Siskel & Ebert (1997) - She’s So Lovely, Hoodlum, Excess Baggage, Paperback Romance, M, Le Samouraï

I'm talking about the visual quiet. The opening sequence in The Samouraï is one of the great sequences in the movies.
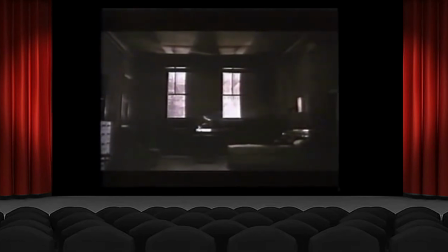[17:22]
You watch because that. You come up to the screen because no one's throwing fast edits on you or explosions. It's amazing. You look at the movie for about 3 minutes before you realize there's a person in the shot. Yes. And when he takes a drag of his cigarette and you think there's a man on that bed, it's as great a moment as any explosion or car crash. Greater. Of course. Because think of what happened visually, and I hope the directors out in Hollywood will listen, and will watch the picture, obviously, more than listen to us, that your mind in the audience, you're up on the screen, you're searching the image. What am I seeing? Your focus is with the film, not with leaning back as they throw stuff at you.
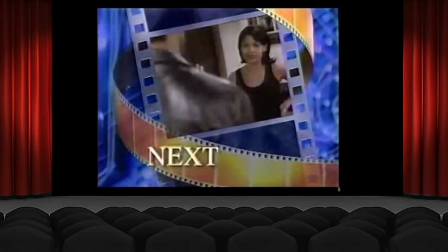[17:56]
You can learn from it. When we come back, my video pick of the week, a romance between two very gun-shy lovers.
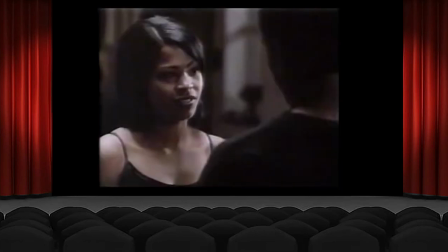[18:02] We had a perfect date, and I just wanted to feel like I was saving something for later.
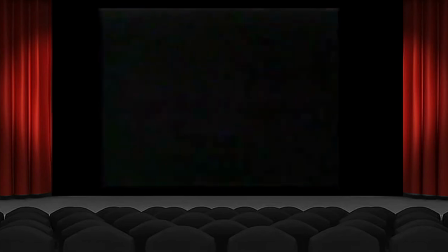[18:08] But baby, you ain't got to say nothing for me. I mean, you know, I want mine now.
Video pick of the week is brought to you by Nestle Raisinettes.
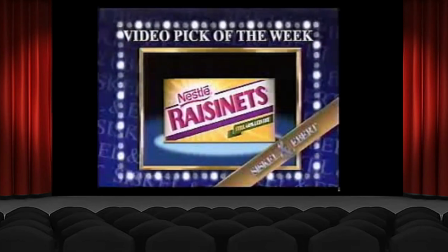[18:16]
At the movies or at home, Raisinettes. My video pick this week is Love Jones, a romance set in the world of Chicago's middle-class African-American artists and professionals,
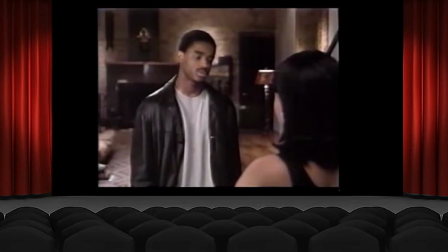[18:26]
a world hardly ever seen in the movies. It stars Neil Long as a professional photographer and Lawrence Tate as a novelist.
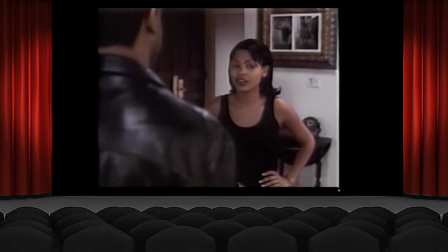[18:33]
They meet at a poetry night at a music club, and when she turns down his offer for a date, he tracks her down to the apartment where she's house-sitting.
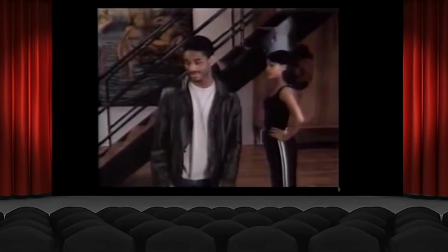[18:43] Persistence. Be surprised how far I can get you.
This would seem to be a romance made in heaven, but it's not.
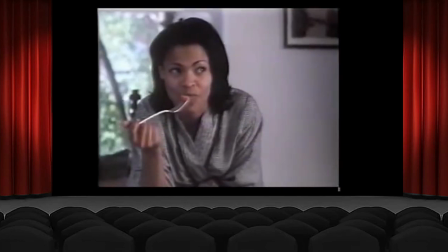[18:49]
And one of the interesting things about the movie is the way it avoids the usual cliches and shows how easily such a fragile relationship can fall apart.
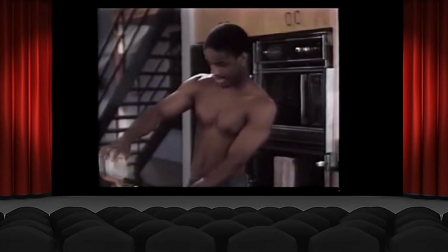[18:57] I can't stand to sleep with a woman, and afterwards she just dog you out.
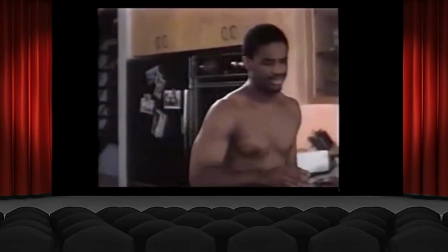[19:02] You know how y'all do. Don't return any phone calls.
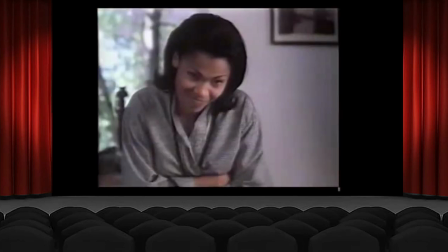[19:06] Play me off in front of your friends like you don't know me, like nothing ever happened.
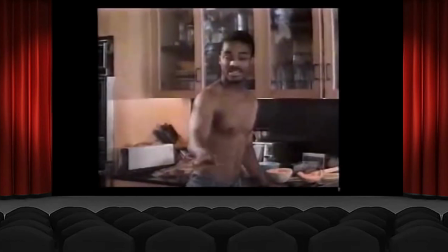[19:11]
Love Jones is my video pick of the week. Now let's take another look at the movies we reviewed on this show.
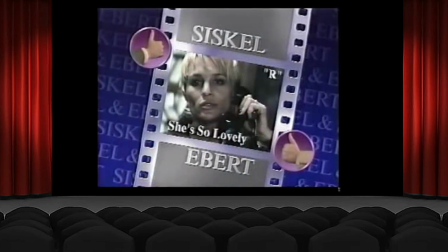[19:17]
Two thumbs up for She's So Lovely, with its quirky off-center characters trapped in a world of jealousy and abuse.
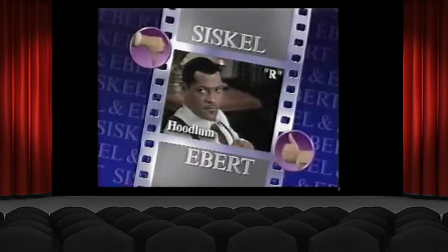[19:23]
Good performances. We split on Hoodlum. I thought it did a good job of telling not just a crime story, but also a chapter from history. But Gene was tired of the gangland characters and their familiar machinations.
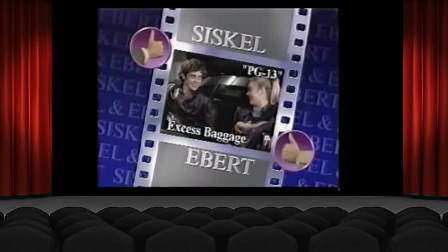[19:34]
Two thumbs up for Excess Baggage, primarily because of the loopy performance by Benicio del Toro as a kidnapper by accident.
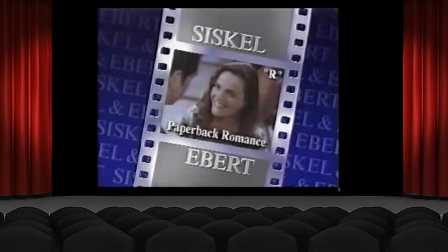[19:41]
And two thumbs up for Paperback Romance, the story of a romance between a writer of erotic novels who has a secret of her own and a jeweler who may not be able to handle that secret. And two thumbs up,
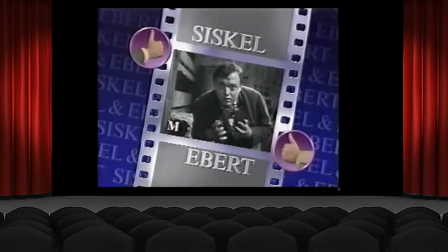[19:52]
of course, for two great classics now in revival around the country. M with Peter Lorre and Le Samouraï with Alain Delon. I hope they look for those. Yes, those would be great. Remember, you can check our votes and hear our reviews of recent movies at our website. The address, www.siskel-ebert.com. And that's it for this week. Next week, we'll be back with reviews of more new movies, including Fire Down Below, starring Steven Seagal as an undercover agent,
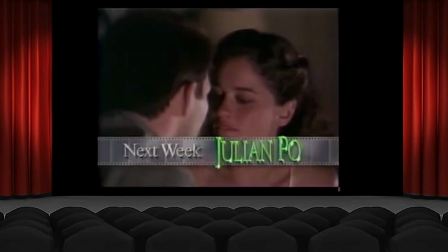[20:17]
tracking criminals in the Black Hills, and also the comedy Julian Poe with Christian Slater as a drifter adopted by a small town. That's next week, and until then, the balcony is closed.